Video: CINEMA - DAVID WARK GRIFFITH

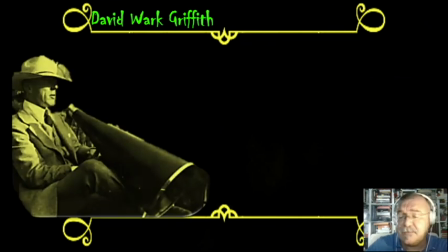(15:14)
Cosa ci lascia quindi David Wark-Riffith dal punto di vista industriale? Un certo numero di idee, principalmente l'idea che un solo uomo,
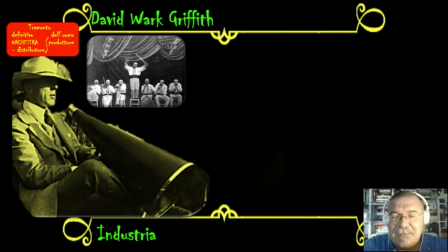(15:28)
cioè l'uomo orchestra, come faceva anche Melies, la persona che pensa, scrive e realizza e distribuisce e esibisce il film per conto suo, non ha fortuna, non può esistere, viene sobravanzato dalle nuove tendenze industriali.
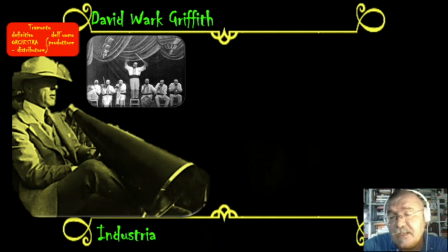(15:46)
Quindi il cinema come industria, industria del spettacolo, deve contare su diversi equip e su tutti i diversi dipartimenti all'interno della fase di produzione.
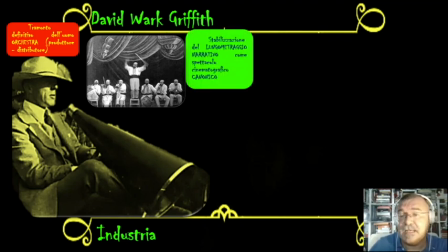(16:00)
Questo è il primo grande insegnamento. Il secondo è che ovviamente il spettacolo cinematografico di fortuna,
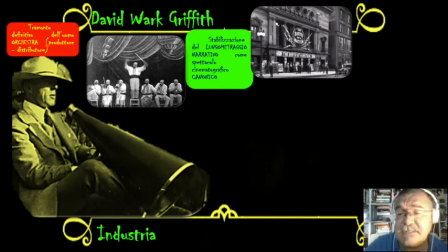(16:09)
di grande successo, è il spettacolo narrativo. Un testo filmico deve raccontare una storia che duri grosso modo intorno alle due ore.
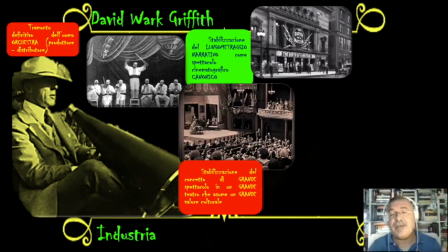(16:21)
E finalmente che un testo filmico che viene rappresentato, viene proiettato in un grande teatro, perché nel caso di Nascita in Nazione o Intolerance già si era scritta una partitura apposta per i film,
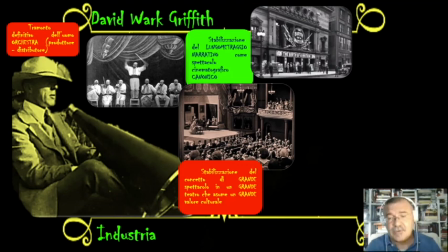(16:40)
ha bisogno di un grande teatro con una cava, con un'orchestra e quindi viene esibito non più e non solo nei cinema o nei teatri come Nickelodeon,
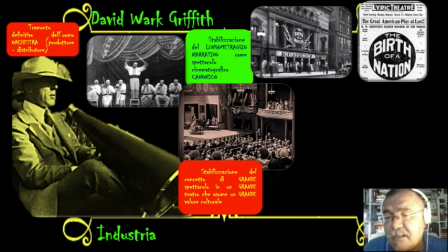(16:50)
nei grandi teatri di opera cittadini, per cui avrà anche una critica specializzata nei grandi giornali,
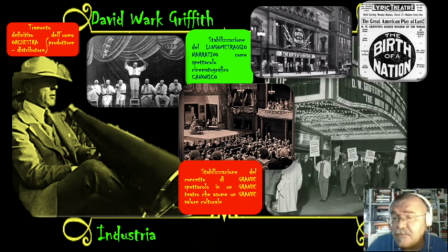(16:58)
nei giornali generalisti, e soprattutto avrà una forte repercussione non solamente nel mondo dello spettacolo, ma anche sociologicamente, quindi nella società, nella moda e soprattutto nel modo di pensare, quindi avrà anche una forte valore ideologico. Per
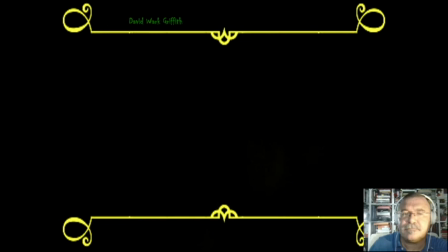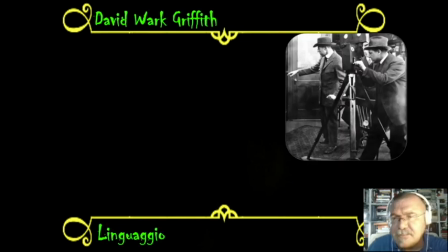(17:24)
finire, dal punto di vista del linguaggio,
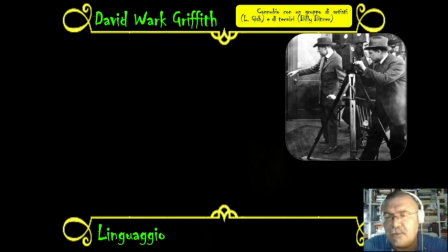(17:26)
ovviamente l'importanza di avere un connubio con un'equipe tecnico, confidava ciecamente Griffith nel proprio direttore d'autografia, Billy Bitzer, e sapeva perfettamente cosa poteva chiedergli e cosa non,
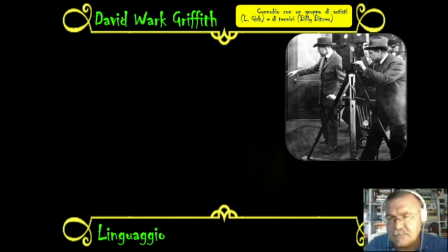(17:43)
quindi un forte connubio, cast tecnico e cast artistico. Abbiamo visto prima Lillian Gish, tra le altre attrici, Lillian Gish e altri attori che lavoravano frequentemente con Griffith, ai quali poteva chiedere sempre di più una citazione contenuta e non esagerata,
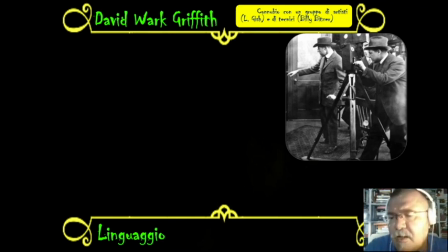(18:04)
non nevrotica, nevrotica come avveniva nei film, diciamo, tra virgolette, muti.
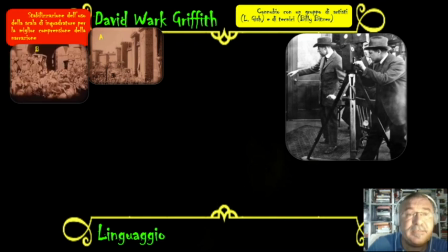(18:13)
Una cosa importantissima è l'idea di usare per
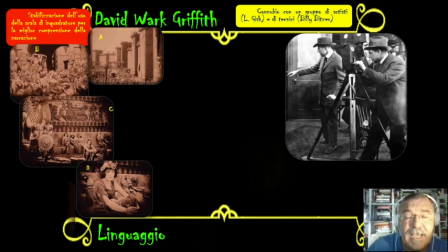(18:19)
una maggiore chiarezza narrativa la scala di piani, cioè passando come avveniva anche in letteratura, passando dalle descrizioni del contesto, quindi i grandi piani generali, a piani sempre più estetti che passassero dalla descrizione all'azione.
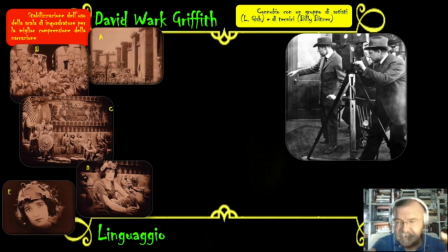(18:38)
I piani medi sono i piani in cui si svolge l'azione fino ad arrivare ai piani più chiusi, quindi più stretti, quindi il primo piano o il primissimo primo piano dove si intuisce, si intuisce,
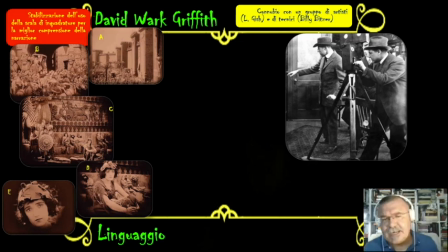(18:52)
si legge il pensiero e i sentimenti dei protagonisti. E per pensare che l'emissione del primo piano è il meccanismo, è l'escamotage tecnico che dà grande valore all'attore cinematografico rispetto all'attore teatrale.